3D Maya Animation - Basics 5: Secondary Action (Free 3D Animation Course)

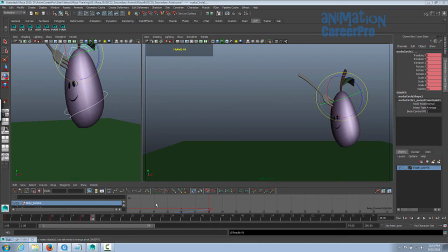27:14 So we're going to space his poses farther apart, but we're going to place his poses closer together in the panel here. so we'll go 1, 2, 3, 4, let's say 4 let's go a little 4 frames for now, we're just blocking so this can be rough another handy thing to do is right now I want to move them up and over to the left a little bit,
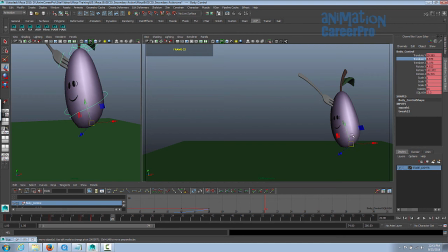27:34 now I can do this with these controls here as they are, but if you go to the channel box and I know I want to move them over in X and up in Y so if I go to translate X and you select that control you'll see the manipulator changed,
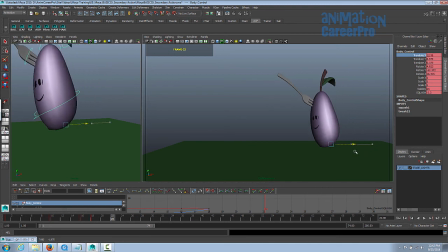27:47 gives us the world orientation so we can grab X now and just move it over in X and up and Y. I'm actually just going to key that and just scrub over and check it. That's fine. So now I'm going to rotate them a little. So I just want to give them a little bit of translation and rotation.
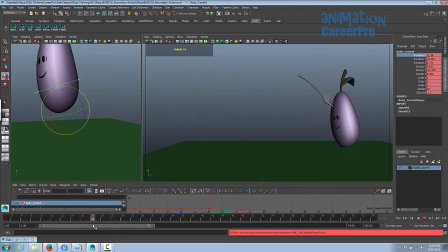28:06 And we went to four frames apart here. And then we'll do another four frames. So I'm just going to select that Translate X in the channel box and move them over and down a little.
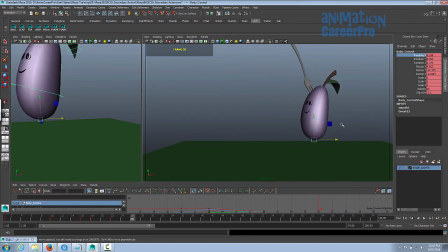28:16 And now we'll rotate them a little bit this way. and I'm just going to move him over a little bit more so we have this action going on and then the drop will be pretty fast so
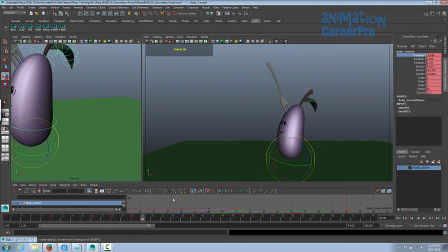28:28 let's get him right down to the ground again just think of our think of the ball bounce that we did on
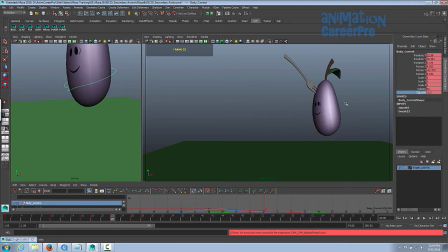28:37 these top poses we want to reduce the squash a little bit so you can actually just put them back to zero go to the squash and just set it to zero for both those poses and then when he's going toward the ground again we can we can squash him out when he stretches out you want to aim him in the direction that he's
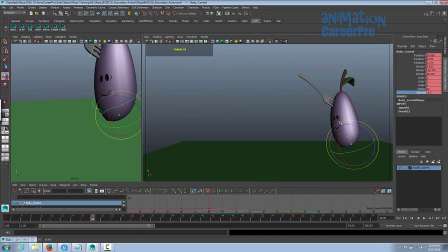28:56 headed so we can actually rotate him a little bit more here you want to point them point him in the direction where he's going to go and then on the way back you want to point him in the direction that he where he came from so what the top end should be where he
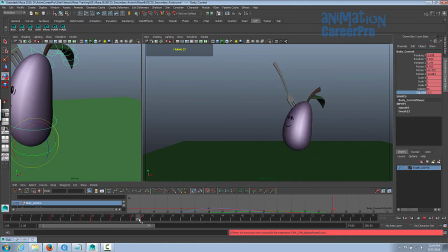29:09 came from the bottom end should go to point to where he's going so we could actually rotate him a little bit more here so it's something like that and then the next one is we'll just go
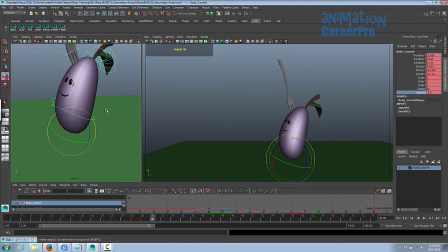29:22 two more frames down the timeline so a real quick squash grab
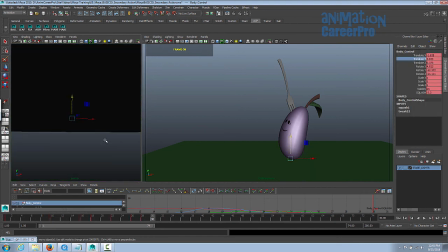29:27 his body pose the translate x in the timeline and now we can bring him down to touch the ground so
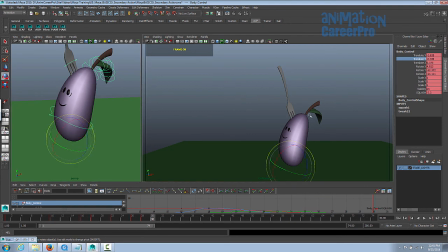29:34 he's just barely touching it there and then we'll let's rotate him we can maybe have him lean forward a little bit just to give the impression of momentum and we'll squash him right down now let's select this whole body and we'll key that
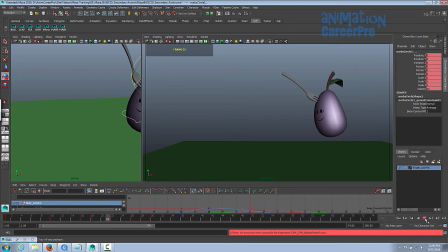29:51 so let's just play it and see how that looks all right so that's looking okay so at this point remember with our ball bounce we did a moving hold on the on the impact so we're going to do that here as well we could give it let's give it two frames here so
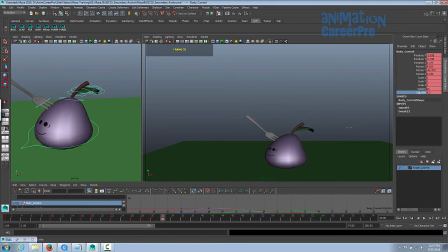30:07 we'll just set another key maybe squash him down a little bit more so instead of a static hold we're going to have like a a little bit of a moving hold and just have him squash a little bit more. That'll just give him a real springy feel.
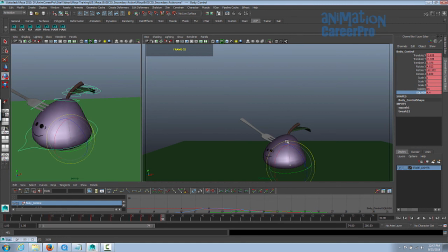30:21 All right, so we'll have him squash a bit and let's actually rotate him a little bit as well. So he's squashing and he's also sort of anticipating his next leap. So let's just go two more frames for that. Stretch him out and then we'll put him into position.
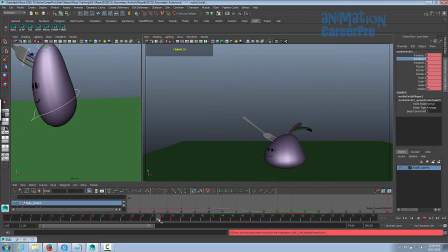30:39 And I'm just going to select all of them and key it and just scrub over that. You can see his face is starting to turn away from us.
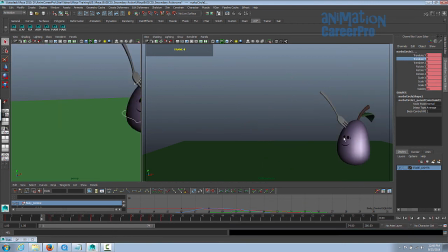30:45 Don't really want that. I see how he started. A good thing to do is look at the space between his far eye and the edge of his body. We want to keep that three-quarter view of him in the camera view. So you can see as we are reanimating along, it looks like he's sort of turning.
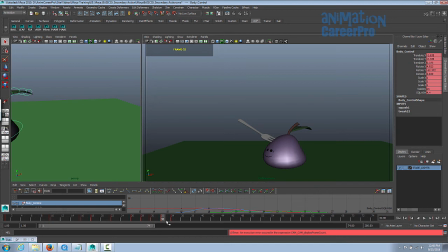31:04 He's not actually turning. It's just that the lens of the camera is tricking us. So what we'll do later on is we'll just spin him around.